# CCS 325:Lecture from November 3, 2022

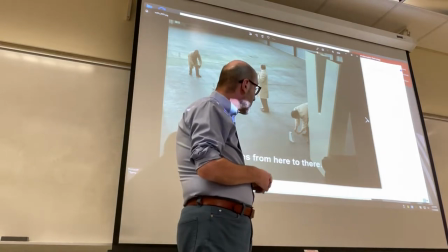15:34 The scene inside we're done inside a hangar at an airport in Holland I think
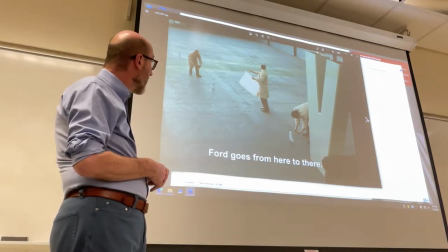15:42 must have been the airport of Amsterdam and the
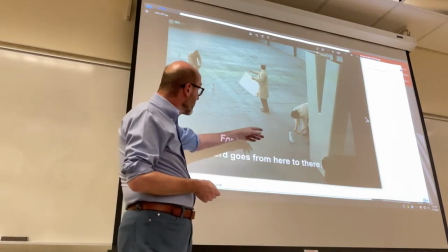15:47 staff is placing wires
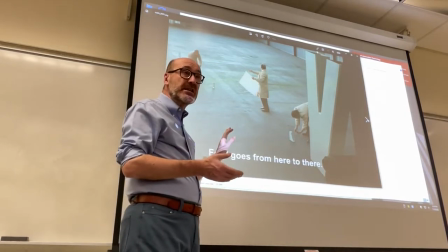15:51 that are barely visible to mark the spaces for the cars again the theme the visual theme
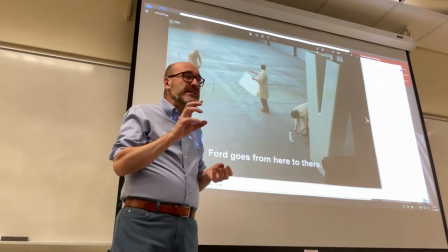16:00 of this segment is that humans disappear and space is
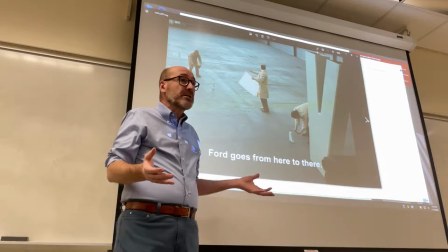16:09 instead allocated to the technology even though that technology doesn't really enhance the
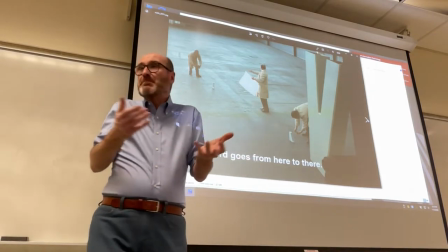16:17 lives of humans and we'll see later from the shot that is almost paradoxical because you always see cars outside
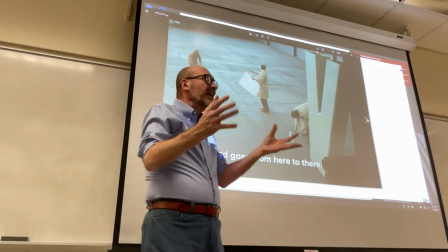16:25 society urban landscapes are full of cars and then you go to a place where you find cars even inside and they're
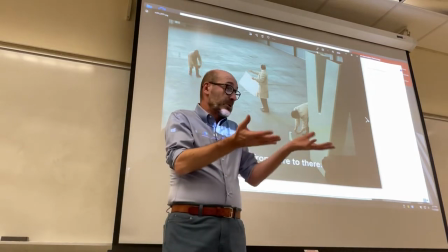16:32 pretty much the same cars right which is what happens for example the auto show
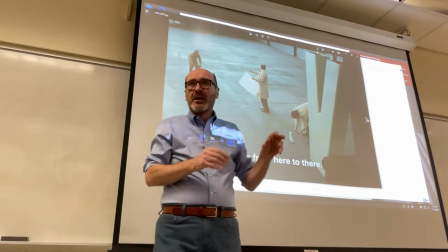16:37 in New York at the Javits Center which is not like Detroit or Geneva one
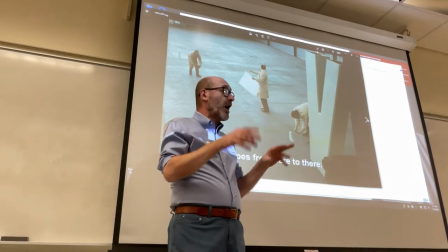16:42 of these auto shows where they present concept cars and no it's like
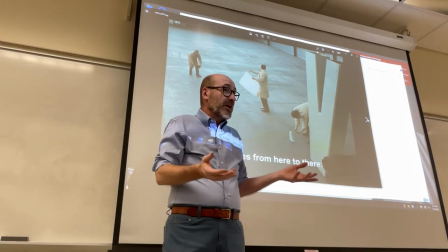16:46 a bunch of dealerships bring in their cars right ordinary cars and
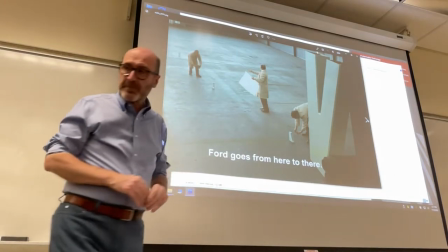16:51 everyone is going there myself included but You see a closer shot
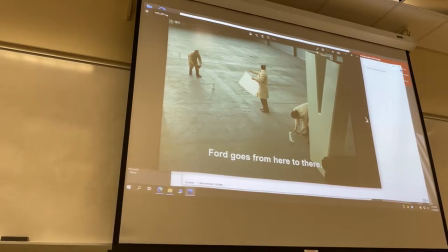16:58 to give you an idea that the space is being subdivided, that you have these wires.
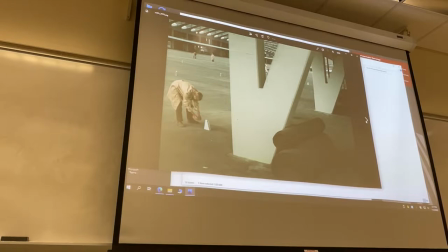17:07 And then little by little, you grasp the size of the place,
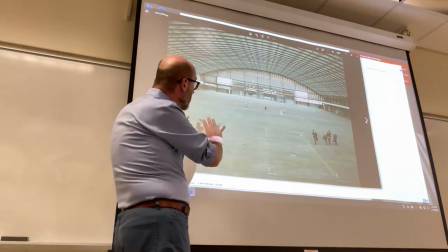17:11 and this frame will remain through a long series of shots.
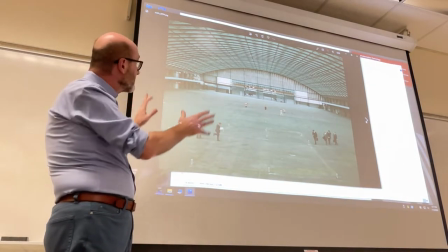17:16 And because of the way the frame is defined by the ceiling and the sides of the building,
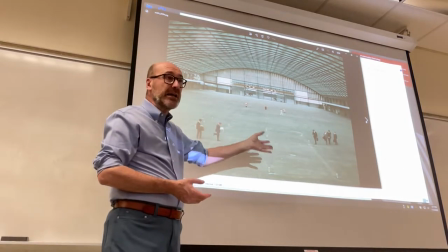17:26 the humans working inside become much smaller.
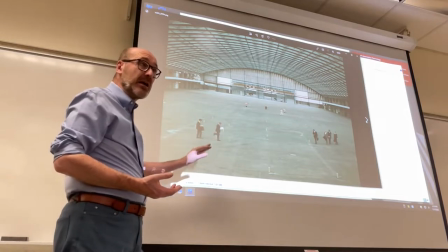17:30 And then the concentration is on the dance, on the ballet of them skipping the wires and moving around like chickens,
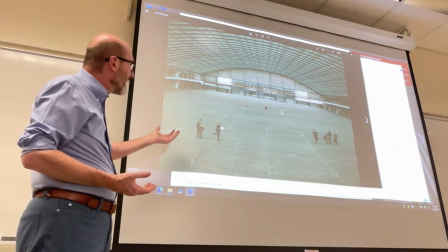17:39 basically, without really getting a sense of any work being done.
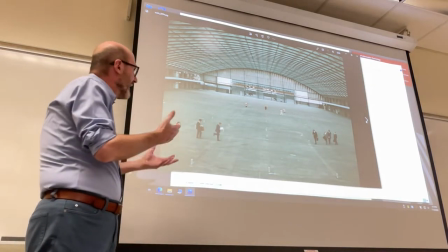17:44 Yes, we know they're planning the auto show,
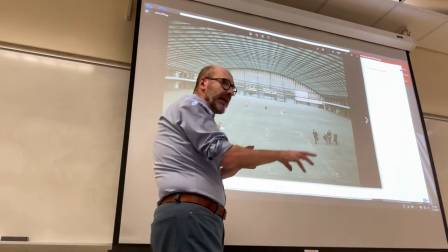17:49 but what we see is not immediately related to anything that has sense.
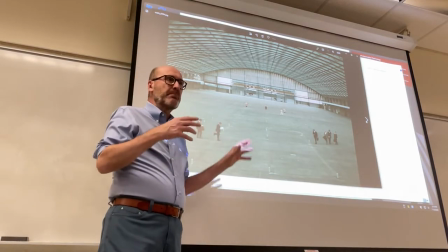17:57 And it becomes especially funny because these are dressed elegantly like managers, and yet they're playing this game with their leg, right,
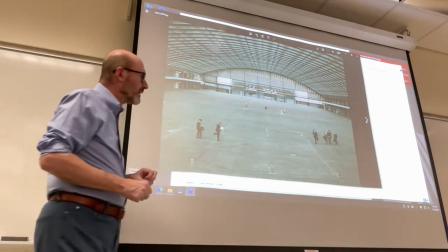18:05 and going and talking to each other like insects or ants. and
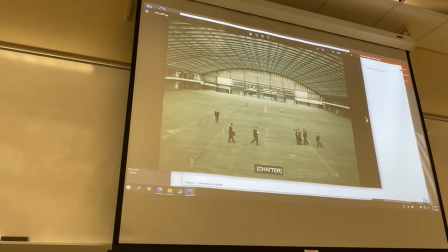18:13 you see how the frames create this pattern of movement but once again is a movement that is not associated to any visible sense and
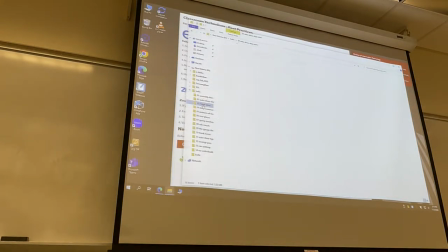18:30 this was the last one for this next we saw Hulot,
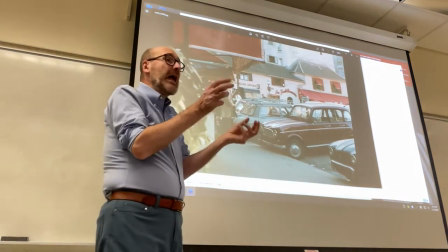18:37 Messier Hulot Jacques Tati himself enter the scene and right away you see that Hulot is the visual intruder,
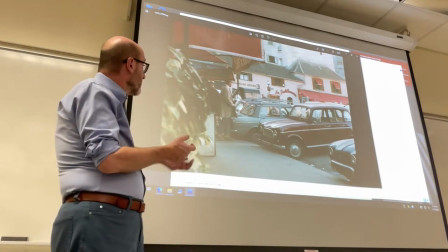18:46 is the element that is out of place he's wearing a raincoat even though it's not raining,
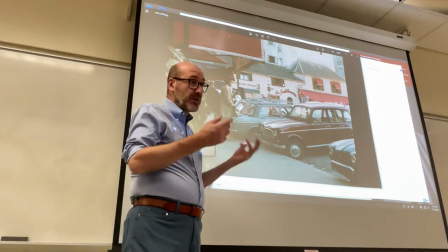18:52 he has an umbrella which is part of his character, the character of Messier Hulot appears in
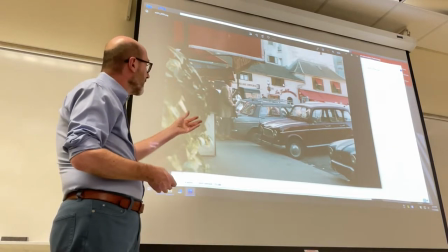19:00 I think all of his movies and always carrying an umbrella the way that Charlie Chaplin is
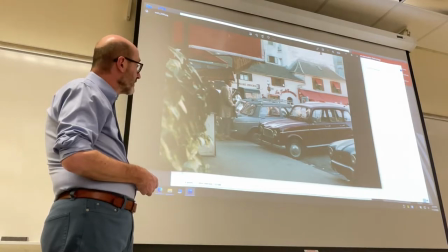19:08 carrying a walking stick in several of his movies.
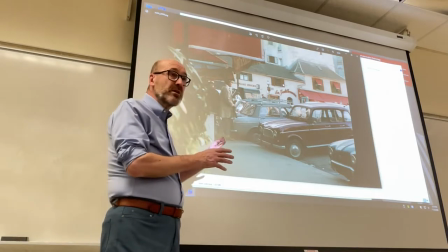19:14 Notice also the mise-en-scene.
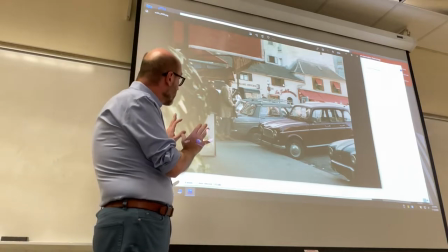19:16 Now, this time, the first time the camera frames Monsieur Hulot in the background,
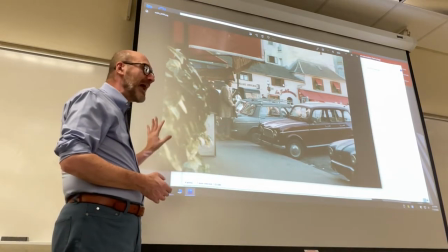19:25 You see how the background is not as industrialized as technological.
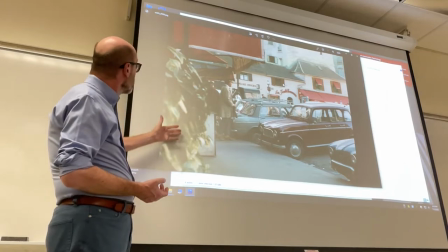19:32 Yes, there are a few cars parked, but notice that we have plants on one side.